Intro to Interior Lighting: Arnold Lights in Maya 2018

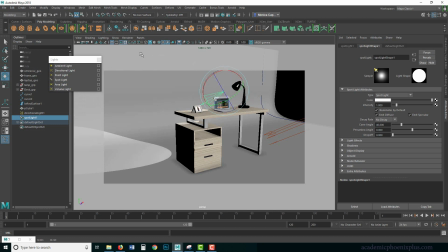245s
So my spotlight, let's select this camera and just do a keyframe,
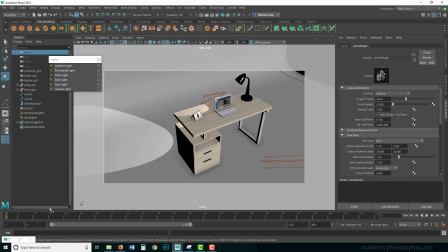250s
hit the letter S on your keyboard so that if I move my camera around I can always just go back all right so here's my lamp
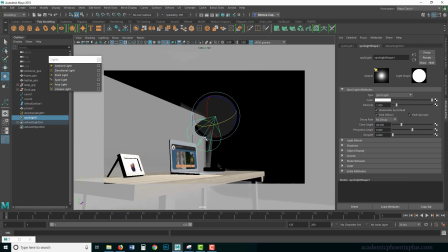258s
here is my light source and I'm gonna go V and snap it V middle mouse
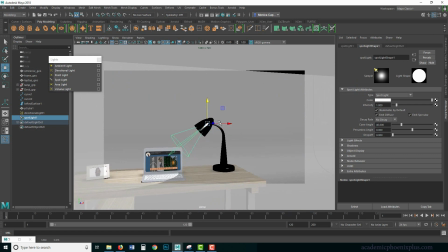266s
and snap it into the light so it goes like so now I can scale it's not really gonna affect the light but at least it fits a little bit better so now I'm
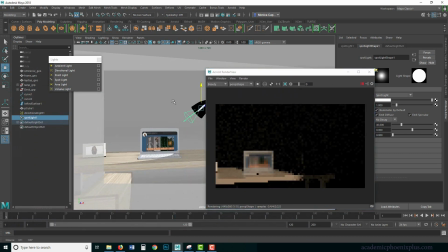279s
gonna press play and it's a little hard to see what's going on so I'm going to hide my directional light.
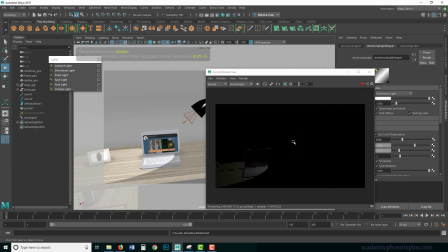285s
This is very helpful because
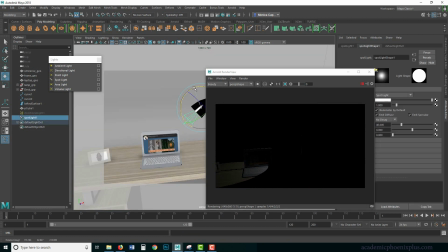287s
you can find out where exactly the light is coming from. So let's say that I want my light source to really hit and highlight that laptop.
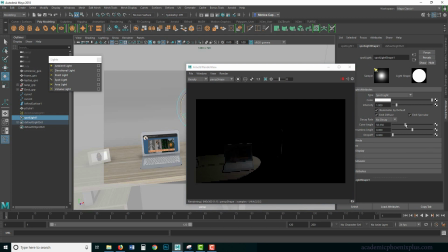307s
So I'm going to increase my cone angle or you can decrease it's up to you and i'm going to use my defaults which is 10 and 3 penumber angle 10 drop of 3 i'm going to increase my intensity and
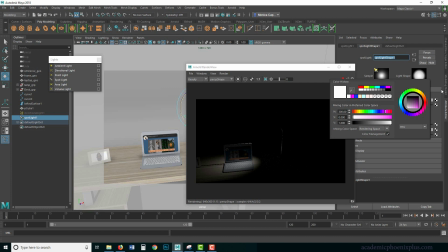327s
of course this is a light bulb so that means that that means that the light temperature is actually pretty cool
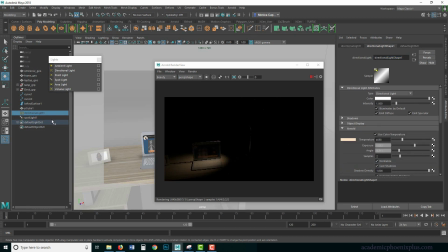334s
so i'm going to change it to a little bit orange now i'm starting to think that maybe a directional light let's go snap it back so this is what it looks like so far maybe a little too warm and i'm going to increase my exposure because i really do want to see this oh that's my directional oops oops okay let me
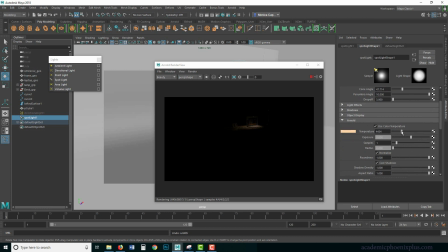349s
go back uh i just undid um let's see i'm going to make this a little warmer let me make my cone angle a little larger and i'm going to expose this a little bit more so it's really highlighting that information i'm not a big fan of what it's doing over here
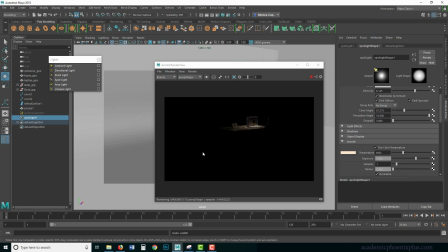365s
um so i might have to shrink that cone angle i really don't want it get affected by that but uh so something like this so now it's really highlighting that lamp
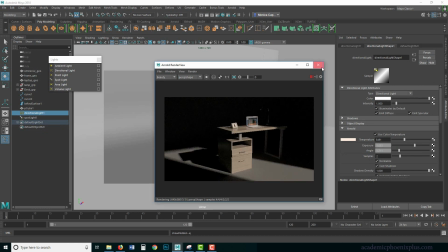377s
so now i'm going to do a shift h which is bringing this back and i may need to re-render this and i'm a little worried because
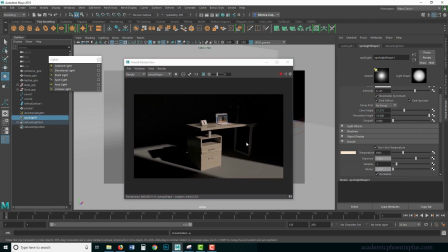386s
i really have a lot of just very simple color so maybe what i should do is cool off my environment okay so grab the directional light maybe i should actually use something a little cooler something
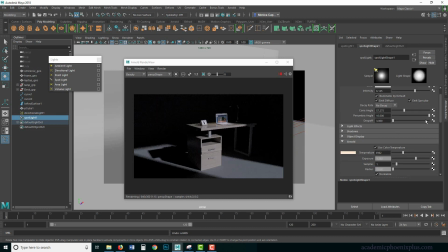407s
like that and then i can really bump up the intensity so the focus is going to be here now if i change this to rgb here's the r here's the b here's the g oops here's the alpha here's the l um it's
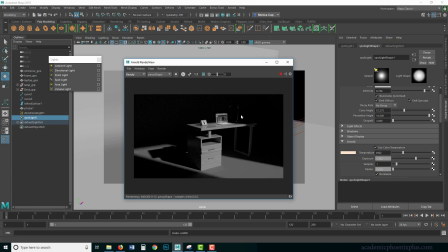422s
really important to see where the brightest spot is in your environment that's how you usually light um usually the highest contrast is the one thing that people see the most
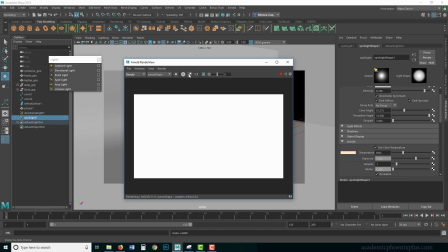432s
so you want to make sure that your lighting fits that but let's go ahead
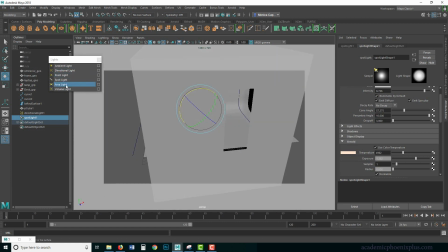436s
and we're going to add an area light outside the window so I'm going to grab a Arnold area light I'm not a you could use this one but there's two area lights you might as well use the one that's provided by Arnold so Arnold lights area light I'm going to bring it up
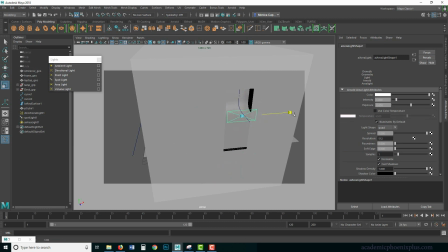454s
here i'm going to scale it oops scale up there we go usually the size of the window is a good way to go something
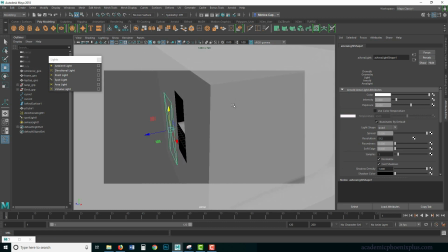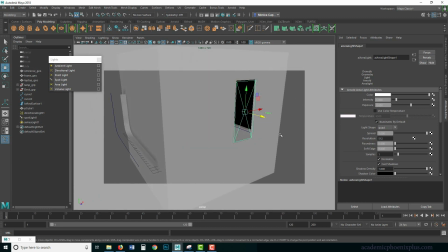473s
like that all right let's see what that looks like